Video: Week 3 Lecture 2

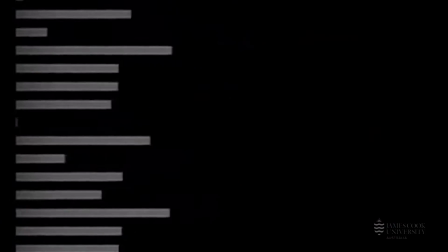(12:36)
For the title sequence of Psycho, Bass used permutations of simple bars to suggest clues coming together without ever offering a solution.
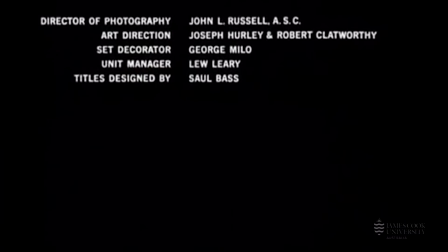(12:45)
The bars slide in onto the screen in various patterns, disturbed by irregularities of speed and length.
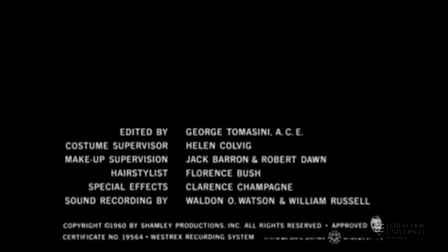(12:52)
Oppositions in the title are strong, black and white, vertical and horizontal, short and long, on and off kilter,
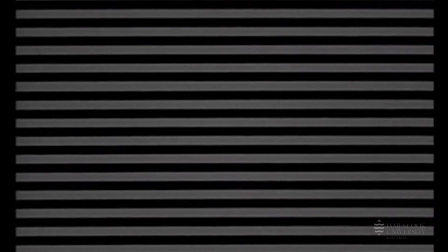(12:59)
on and off screen. and parts of each credit appear on the different bars and the typography is legible only when the bars briefly align.
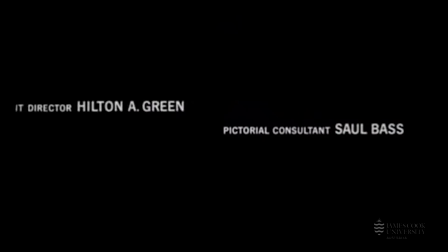(13:07)
Bernard Herrmann's score moves from tension to terror back to harmony, sometimes reflecting,
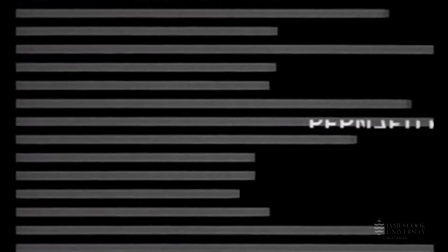(13:13)
sometimes complementing the unpredictability and slippages between ease and unease, function and dysfunction that lie at the heart of this sequence.
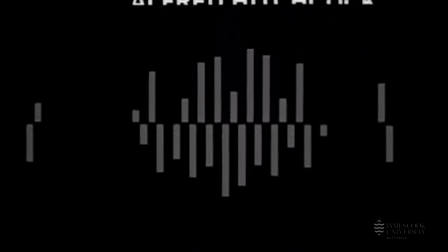(13:22)
And at the end the lines align with what become the edges of buildings in Phoenix where the first scene takes place. Sometimes Bass' title sequence outshone the main film.
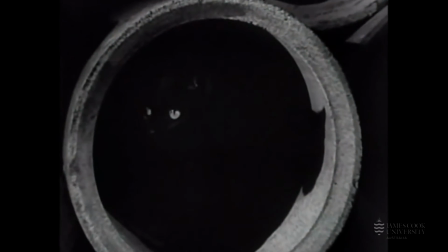(13:32)
For example, a Time magazine review for A Walk on the Wild Side from 1962 said to see the credits and leave before the film.
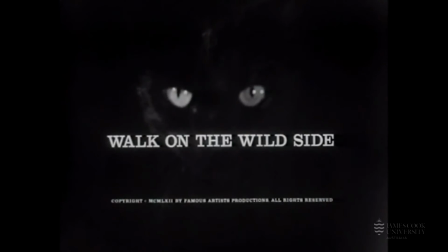(13:41)
We can see with Walk on the Wild Side that Bass employs a fantastic montage of a black cat walking in slow motion through a gritty urban setting.
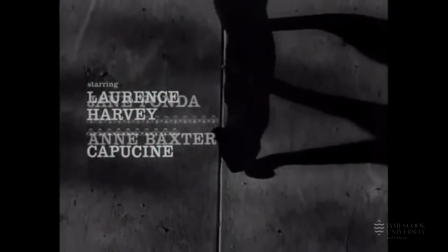(13:49)
We see an ordinary cat become a mysterious prowling predator echoing a recurring element of Bass's work
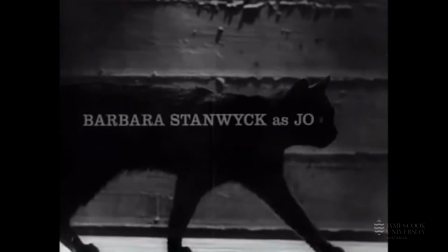(13:58)
in which something is presented in a way that heightens awareness and creates ambiguities or raises expectations that something unusual is about to happen.
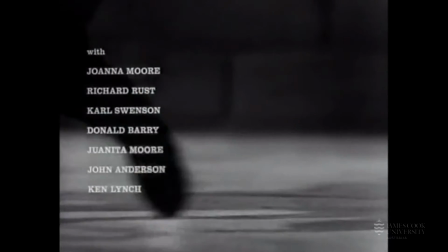(14:06)
This particular title sequence is an early example of a sequence montage that's now something commonly used.
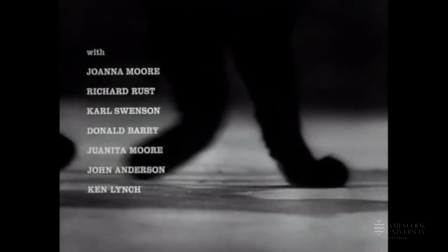(14:12)
We see this a lot in TV series, you know,
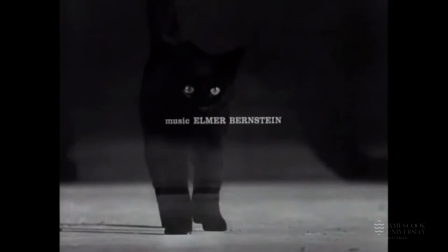(14:15)
everything from Downtown Abbey to The Simpsons where a number of different shots are combined together to, you know, preface the story.
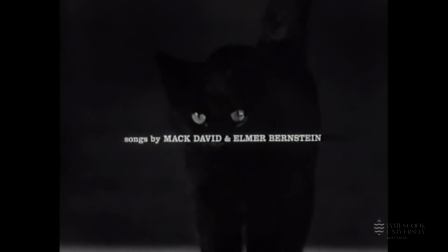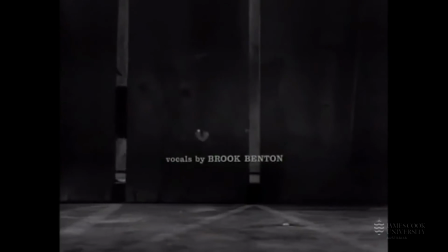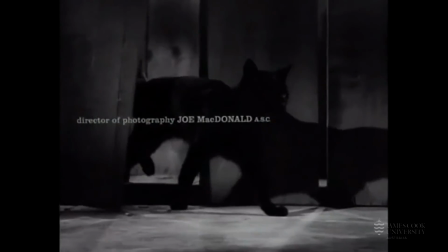(14:33)
We'll leave you with a few quick thoughts on Bass's well-known title sequences.
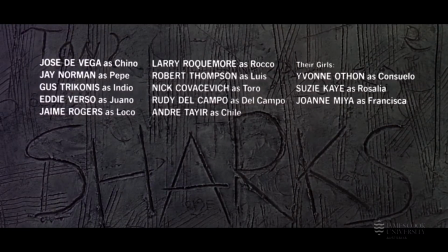(14:38)
We'll have a quick look at West Side Story from 1961. These titles were actually shown as an epilogue.
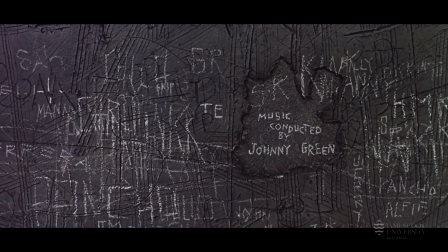(14:45)
They were shown after the film. And Bass described the approach to these titles as follows.
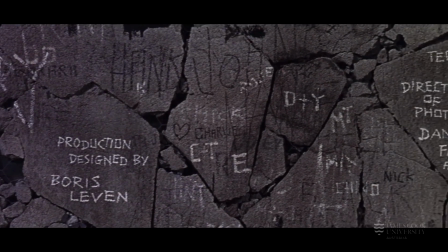(14:51)
The epilogue is a recapitulation of the environment within which the film's story takes place.
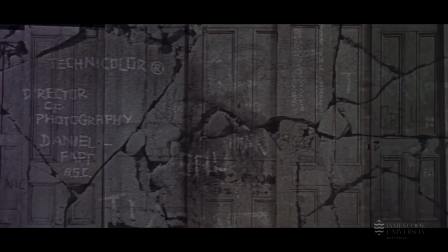(14:58)
Thus, all the walls and surfaces which were part of the background of the story are intimately explored.
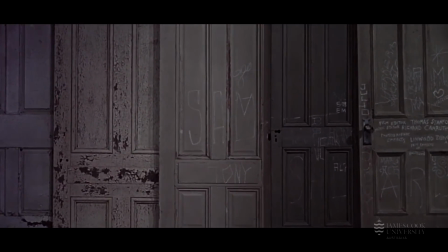(15:04)
As the camera moves over these walls, fences, doors and signs, it discovers among the graffiti on them different credits.
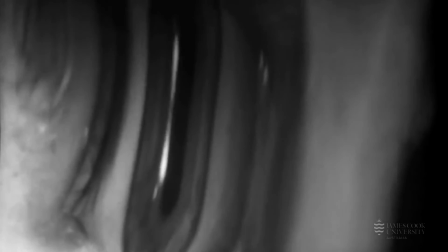(15:12)
Bass believed that films, like symphonies, deserved mood-setting overtures.
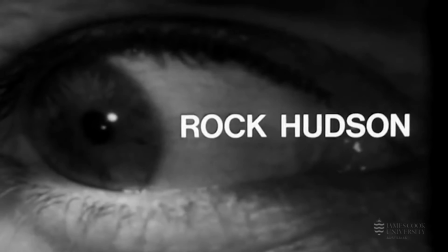(15:17)
He used ambiguity, layering, dissolves and textures, as well as startlingly reductive imagery,
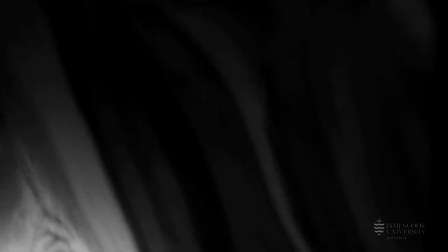(15:23)
animation and live action, sometimes all together, to shape how people experience the time before a film began.
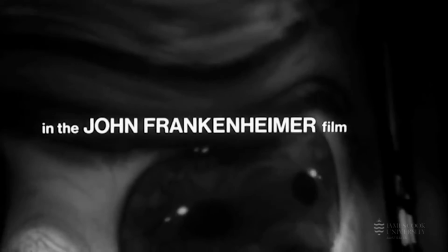(15:30)
In seconds from 1966, the mood created by Bass's title sequence is one of unease bordering on horror.
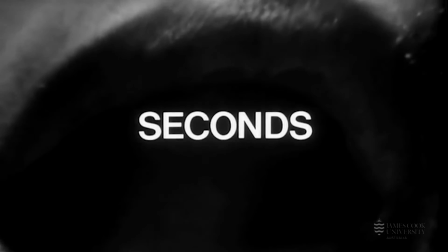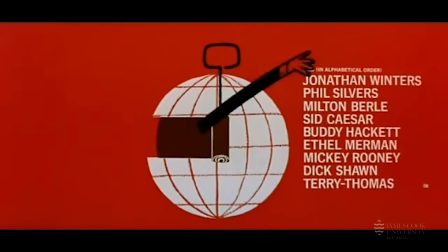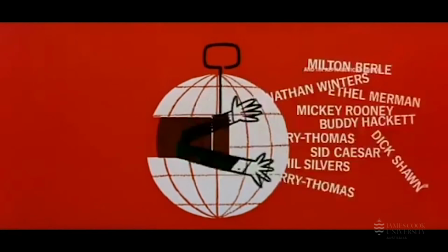(15:51)
In the epic and gag-laden opening sequence for It's a Mad, Mad, Mad, Mad World from 1963 directed by Stanley Kramer,
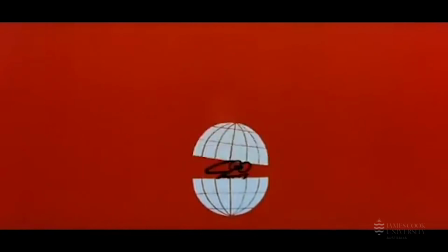(16:00)
the mood is one of good cheer and old-fashioned fun with as many jokes about a mad
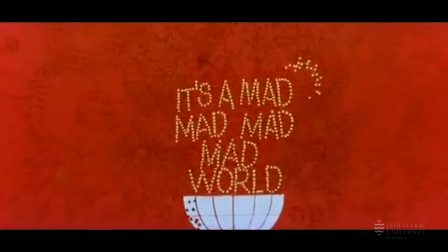(16:05)
world extracted over five minutes or so of hyper-kinetic animated title design.